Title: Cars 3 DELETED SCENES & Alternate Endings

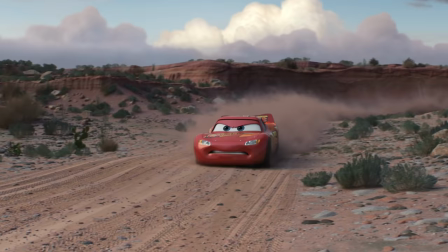0s
When Pixar began developing the third Cars movie, they decided to return to the roots of the franchise with a story centred firmly around Lightning McQueen.
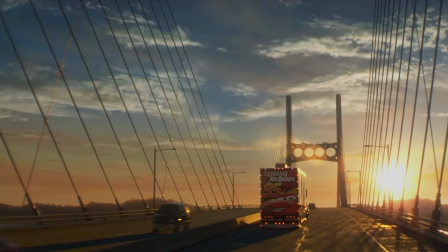9s
Yippee-ki-yay, movie lovers, it's Jan here and in this video I'm going to explain all the deleted scenes,
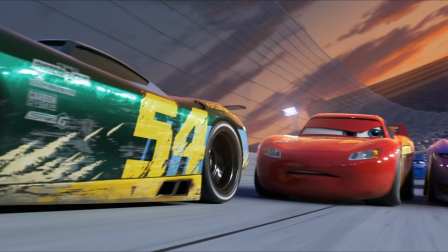14s
original stories and alternate endings that Pixar developed for Cars 3 during five years of production but that didn't make it into the final movie.
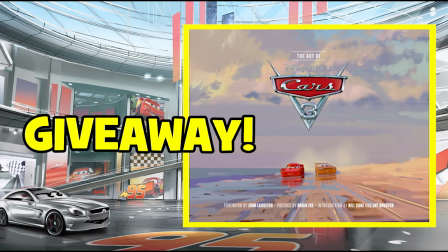22s
Also I'm running my Cars 3 giveaway for two The Art of Cars 3 hardback books on this video.
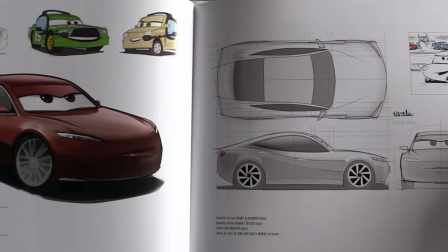27s
If you'd like a chance to win one of these two very cool books which feature gorgeous concept art and storyboards from Cars 3,
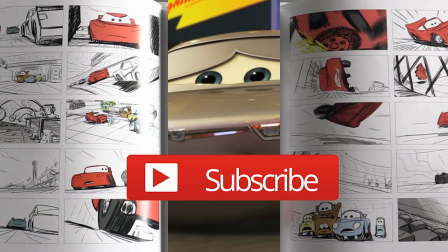34s
be sure to subscribe, leave a comment about the film and also answer the question I'll be asking later in the video.
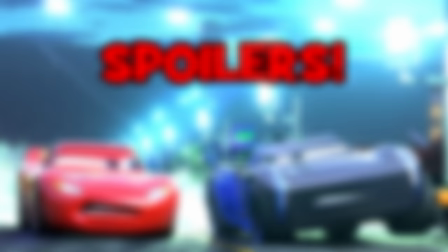40s
Quick warning, I will be discussing spoilers in this video, so take care if you haven't seen the movie yet.
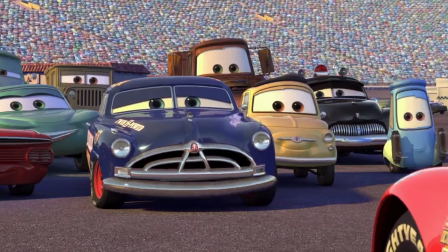46s
After director John Lasseter made the first Cars movie, he was really keen for legendary actor Paul Newman to return as the voice of Doc Hudson for the sequel.
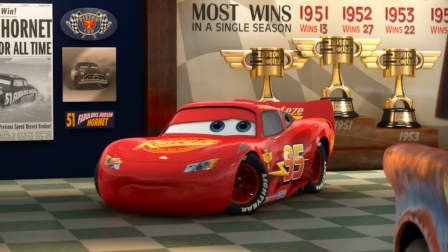54s
Sadly, though, Newman passed away in 2008, and while Cars 2 does make brief mention of Doc,
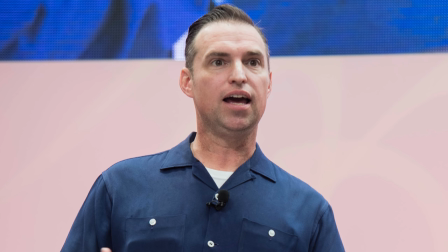61s
details of how Doc died were never revealed in that movie.
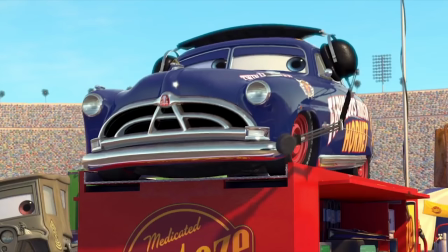64s
However, in an interview with Screen Crush, Cars creative director Jay Ward explained that he had hoped to remedy the lack of details about Doc's passing in Cars 3.
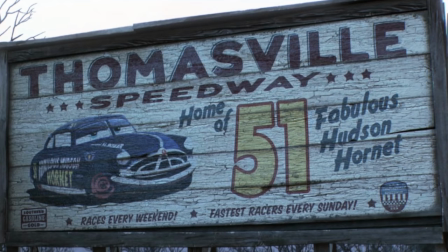73s
In fact, in an early version of the movie, there was going to be a flashback that would have revealed how Doc died.
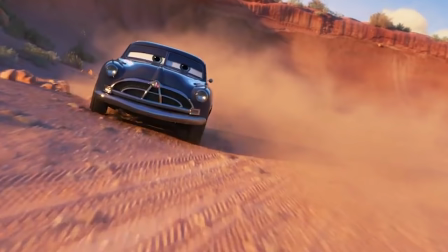78s
Ward described the deleted scene as a really tender moment where McQueen is driving and Doc's following him and it's like the day your mentor passes away.
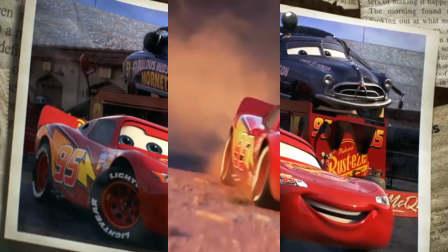86s
Although Pixar loves to make us cry, the scene was cut because, as Ward himself said, it was just depressing.
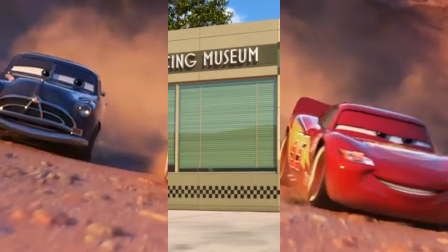92s
I still think this could have been an interesting scene to include though as although many Cars and Pixar fans enjoyed Cars 3, many still want to know what really happened to Doc.
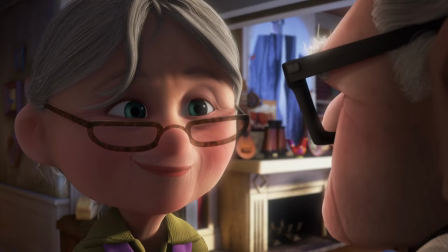101s
And as Pixar proved in their incredible introductory montage of Carl and Elian Up,
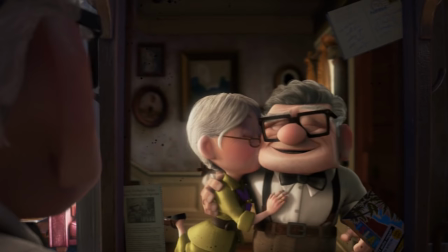106s
a character's death can provide a deeper emotional connection to a movie and its story.
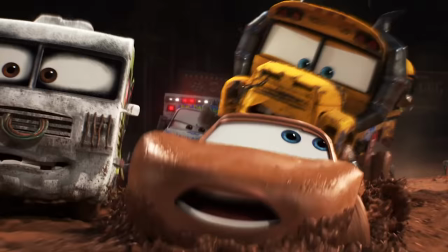111s
One of the best moments in the new movie is when Lightning, Cruise and Mac go incognito at the Thunder Hollow Demolition Derby.
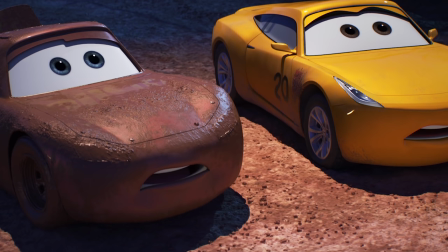118s
Lightning covers himself in mud and takes on the name of Chester Whipplefilter, Cruise uses the alias Francis Beltline,
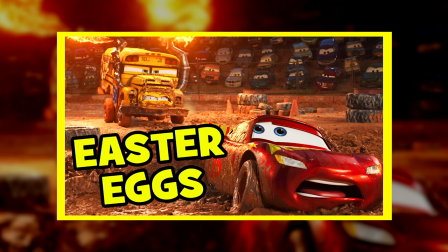125s
and Mac wears a Jocko Flocko disguise which, if you've watched my Cars 3 Easter Eggs video, you'll know is a sneaky easter egg to a real-life NASCAR monkey racer.
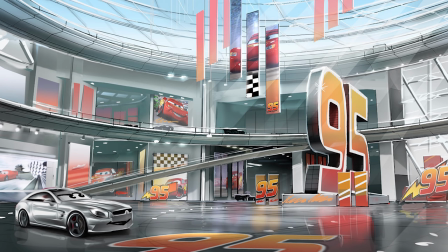134s
But the theme of Team 95, operating and training undercover, was originally going to be a much more extended and long-running joke throughout the movie.
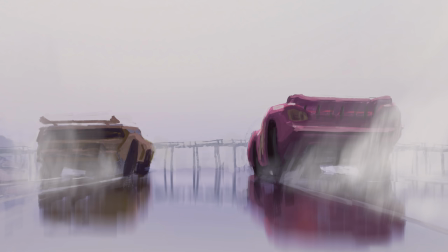143s
For example, initially,
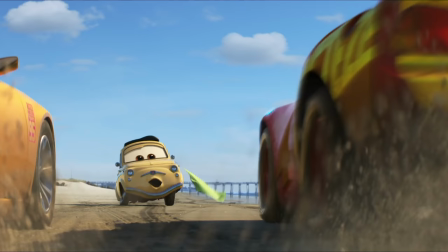144s
the beach training scene was going to be set up as a pretend movie shoot where Guido was an Italian film director and Lightning was an actor pretending to be Lightning McQueen.
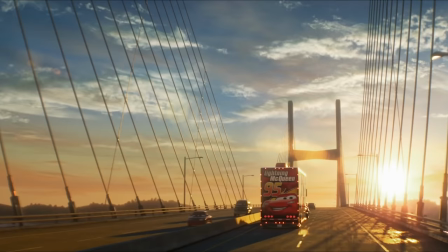154s
A bunch of other gags about the team travelling around in disguise were also cut from the final film.
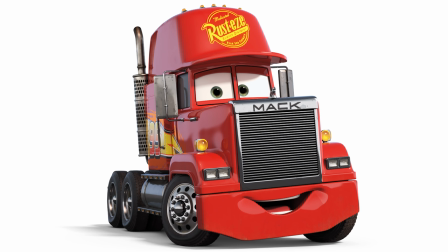159s
For example, Mac was going to conceal his identity in various ways, ranging from a travelling circus to a shipping container and from a military vehicle to a lumberjack.
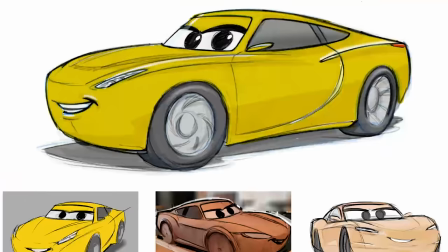168s
The character of Cruz Ramirez was very different in early drafts of the story, and initially she was actually a male car,
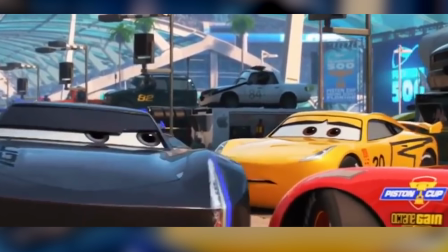175s
but the filmmakers decided to make her a female car, so she was more of an outsider in the typically male-dominated world of motor racing.
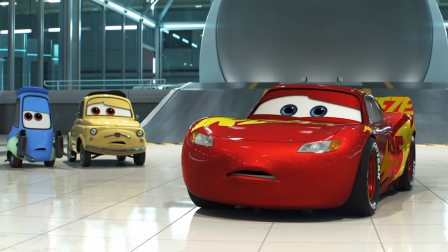182s
Originally, Cruz was also going to be a young rookie racer rather than a trainer, and an early idea was that when Lightning met her at the Rustese training centre,
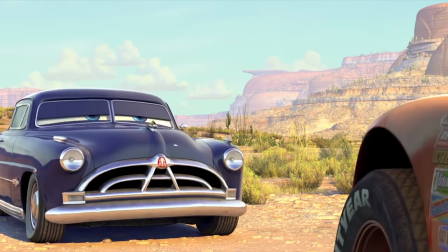190s
he would see her as a younger version of himself in a very similar way to how Doc viewed Lightning when he first met him
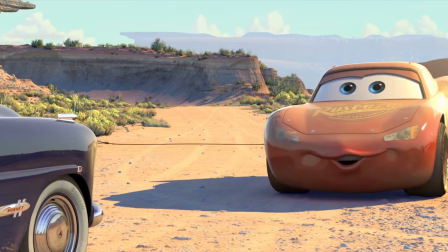196s
in the first movie. In the end, though, the filmmakers felt this was retreading too much in the story from Cars 1,
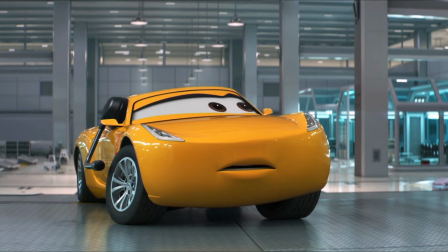202s
so they began to make her more of an opposite character to Lightning, for example, in the way she lacked confidence.
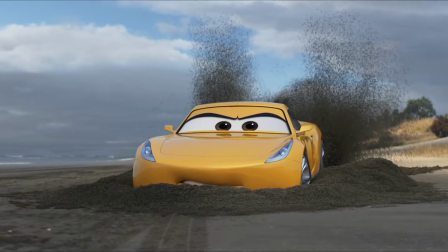208s
Ultimately, the movie's creators believe these changes to Cruise's character helped build a more interesting
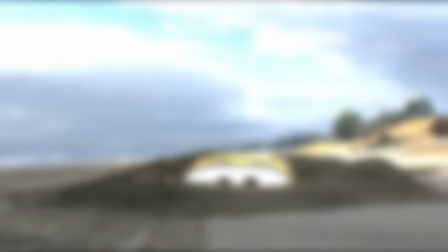213s
story by developing a more odd-couple style of relationship between Lightning and his new trainer.
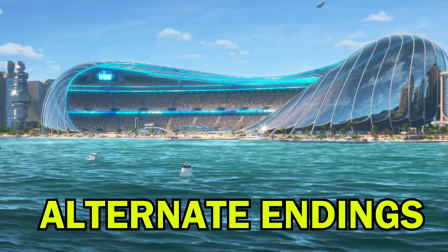219s
The relationship between Lightning and Cruise culminates in the Florida 500 Piston Cup event, where, midway through the race,
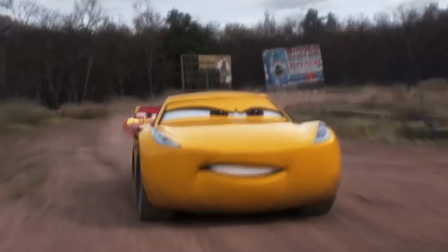225s
Lightning realises that Cruise is the answer to beating Jackson Storm, so he calls her back for his pit stop but instead of going back out himself,
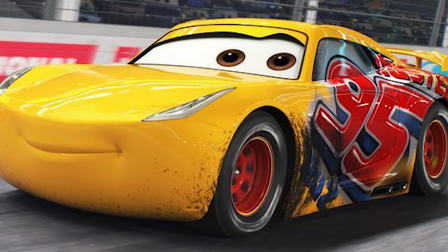233s
he gives her his number 95 and tells her to race in his place.
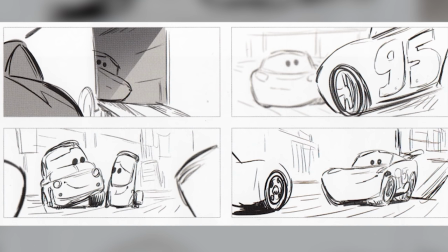238s
Before settling on this final twist, though, the filmmakers considered a whole bunch of alternate endings.